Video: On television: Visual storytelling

Television shows the moment as it happens, which is the medium's highest value, and it shows what happened or could happen. That's the second most important value. Stories for TV are told with images. Visual storytelling, which is defined as, the viewer can understand what the story is about, more or less, with the sound on the television off. There are specific tools that we use to explain stories visually. Take a look.
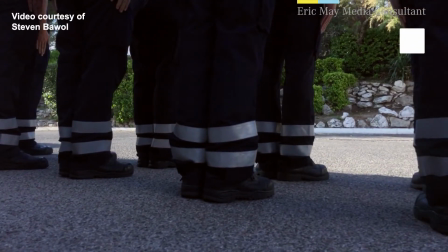(0:27)
Who are these people? Well, what do you see? We know because of the uniforms they are wearing, they might be firefighters or a rescue team. You know what that is? That's a human detail. How we dress says something about us. Clothes, shoes, hands. What kind of a pen do I use? And what kind of a pen does a politician use? Human details help explain a story visually. And what's the strongest human detail of all? The face. And don't forget, television is a close-up medium. Now, who are these people?
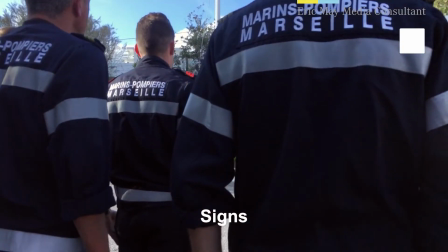(1:04)
They work in Marseille. Well, how do you know? Because you can read it. That's a sign. Signs help explain stories visually. And if you can read French, you get even more information, that these are firefighters working for the French Navy.
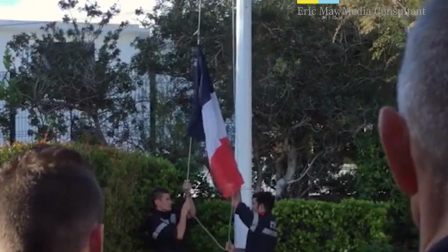(1:17)
Now, what's that in the background? A flag, the French flag. That's a symbol. Symbols work to explain stories visually. In this image, we have human detail, signs, and symbols.
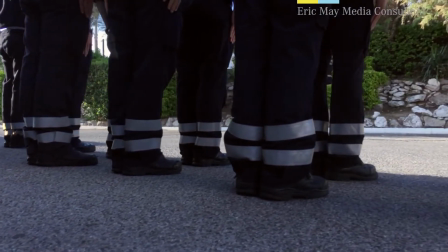(1:28)
And we know these are French Navy firefighters working in Marseilles. Eight seconds, no text. Very efficient. Now, who are these people?
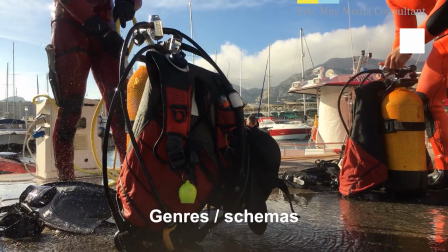(1:43)
Yes, scuba divers. But how do you know? It's a human detail, yes, how they're dressed. But it's also a genre or schema. A schema is the term in human psychology, which is our preconception or expectation of what something looks like. We know scuba divers look like this. Now, visually, every location has a genre or schema.
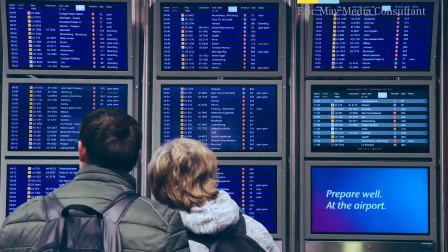(2:03)
What's the genre of an airport? Well, people getting out of taxis, carrying luggage, waiting in line, going through security, looking at the big board.
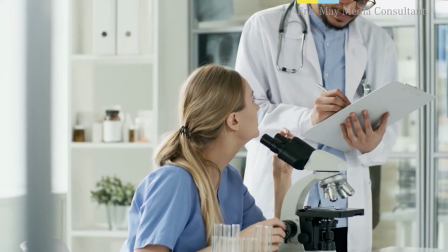(2:10)
What's the schema of a hospital? Doctors dressed in white, patients waiting, the emergency room, and so on. When you're on location, try to imagine what the genre or schema of the location is itself. What is the audience's preconception of what it should look like? Shooting these things helps explain the story visually. I'll be home later. Ciao. That's a process. How many steps? Five. One, two, three, four, five. Now, filming processes works extremely well in industrial locations, in an office setting, on a farm,
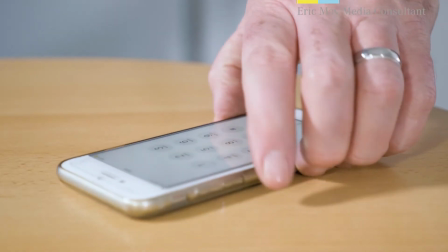(2:50)
in a factory, to help explain what's going on visually. On location, visualize the process and shoot the steps.
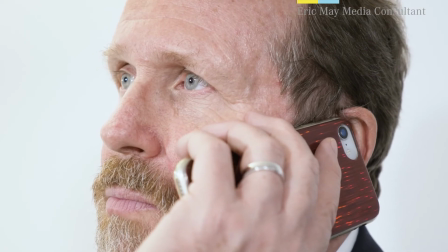(2:59)
In editing, cut the process as it happens, logically, in sequence. Audiences get it, and it's very efficient in explaining what's happened visually. Icons are defined as the picture that tells the story. 9-11, the fall of the Berlin Wall, the moon landing, and so on. But remember, each location has its own iconic image. The iconic image of San Francisco is the bridge and the cable car. In London, it's Big Ben. In Paris, it's the Eiffel Tower and so on. But don't limit your thinking to just that. Every location has its own iconic image. What's the iconic image of a farm, an office, a construction site, a factory, a wildlife reserve, Switzerland? Think about it. What's the picture that tells the story? And shoot it. Now, here's my tip for you.
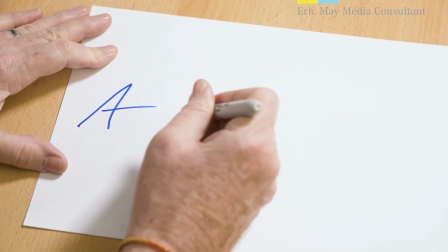(3:45)
The first image of your story, A, and the last image of your story, A, are related.
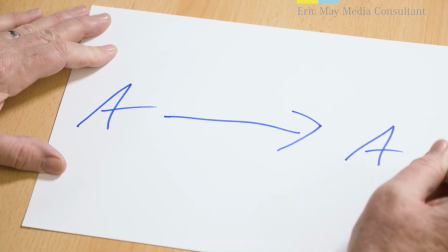(3:51)
Actually, the last image of your story is A+. That's A somehow changed, and the change is the story.
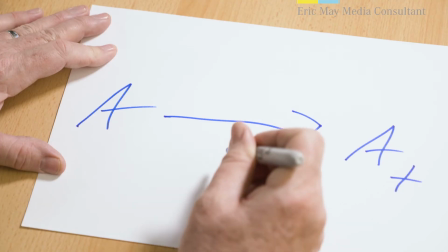(4:00)
Here it is illustrated another way. Now, this is very resonant for audiences.